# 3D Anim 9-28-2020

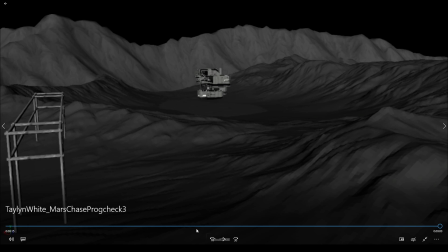49:42 Fun fact, I actually have to go back and rekey pretty much everything because I accidentally saved over my rig.
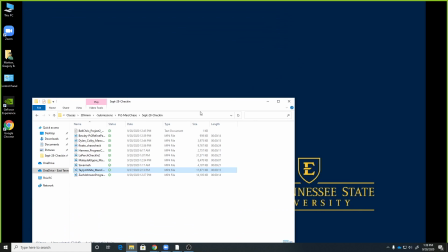49:48 So, but I have this as a reference now, so. Well, let me show you something else.
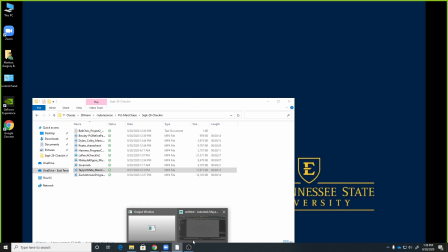49:53 Oh, actually, I already have mine open. Something else you can that will help something feel like a rattle.
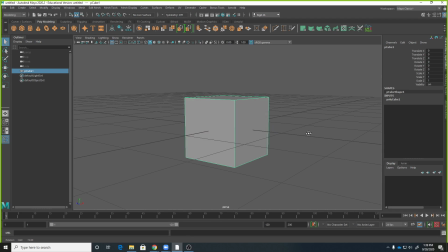50:01 So we kind of use that where we were generating that those rotation curves, but I'll show you that like it works really good if you want a really fast rattle to have it like every frame, right?
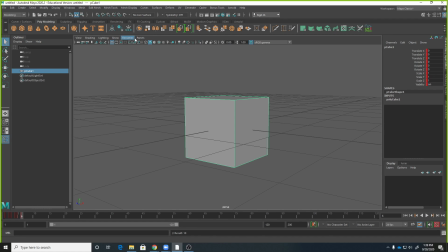50:21 And we'll show you this really quick.
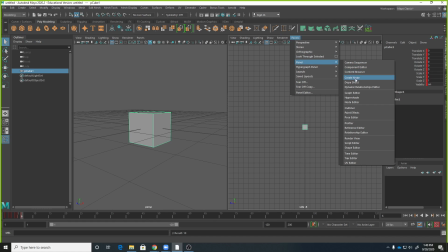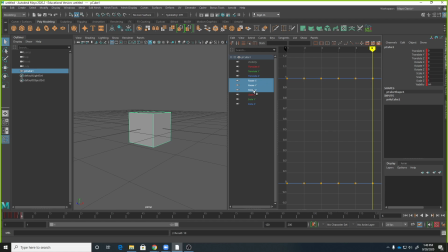50:34 Let's do some rotation in here. So, yeah. So let's say you get this like,
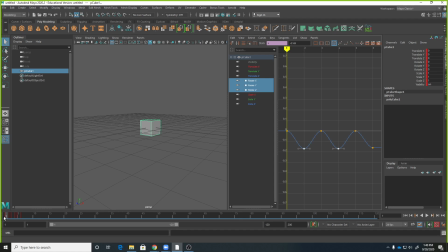copy.
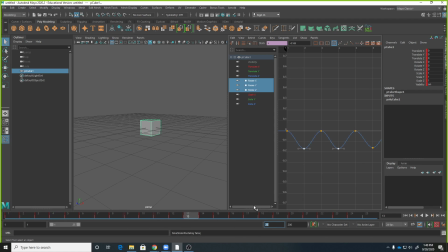51:05 So we'll set this. So you get this like rattle happening. It's kind of small though. One of the things you can do, like we've mentioned, is, and of course this is too symmetrical, you just hit R and like
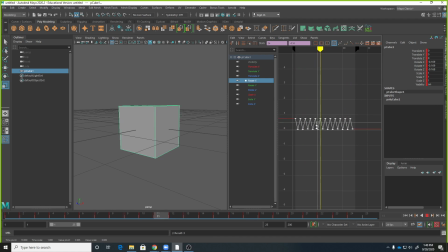51:22 scale that up or scale it down, whatever works. What ends up being sort of an issue is like if it's happening every frame, we don't have to worry about ease in and ease out, right?
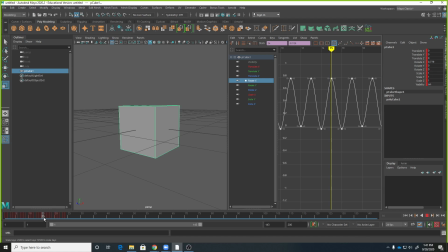51:37 Like between this frame on frame 15, it's going to just pop to this frame on 16 because it's every frame, right? But if I were to stretch this out, let's make it something more like this, right? Now we have to worry a little bit about that ease in and ease out.
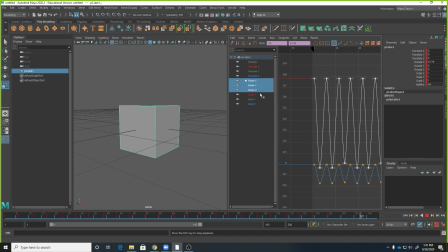51:56 Let me scale these up a little bit more so you can see this better. Right? And so what we're getting is, you know, on frame 23, it's not just popping to frame 28, right?
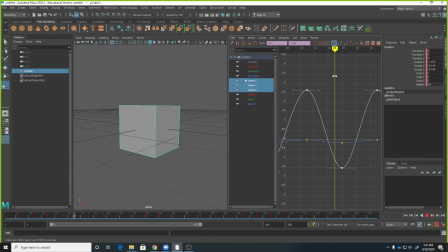52:14 And what's happening is as it transitions over here, frame 27 starts to ease into 28, right? And so what we're usually seeing on a rattle is that the reason it's changing directions is because it's like something's bumping it or it's you know,
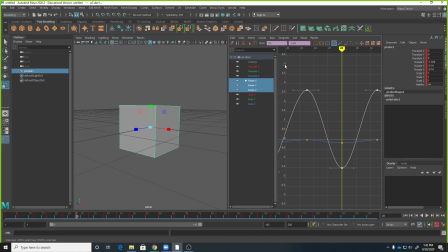52:30 smacking against something. And that's another force that's changing its direction, right? So you'll get a little bit of a better result if it's a longer transition between those curves, just to set these to linear.
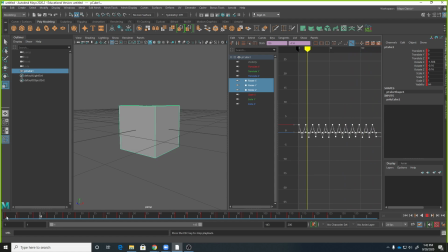52:45 And like it's still probably a little too slow like that. But even if it's like over 2 or 3 frames, you won't get that ease in. You'll get that like popping a little bit more.
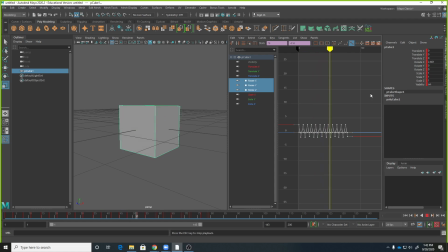52:59 That makes sense. Like, right, versus, let's set it to, I don't even know if you can tell the difference there. But that sometimes is one of the ways you can make it feel a little bit rattlier is to pop it.
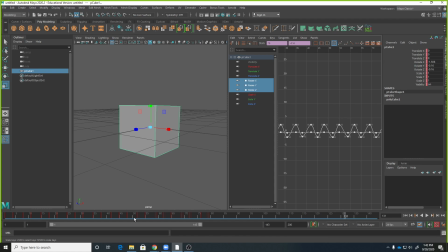53:18 Or to just make those keyframes happen a little closer together, because if they're multiple keys apart, it feels more like it's waving side to side and easing in before it changes directions. And I think you want it to feel like it pops back and forth. So I kind of noticed that on like your hood.
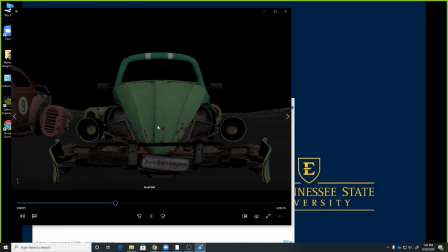53:40 It's like, well, you're getting a little bit of some pops in there.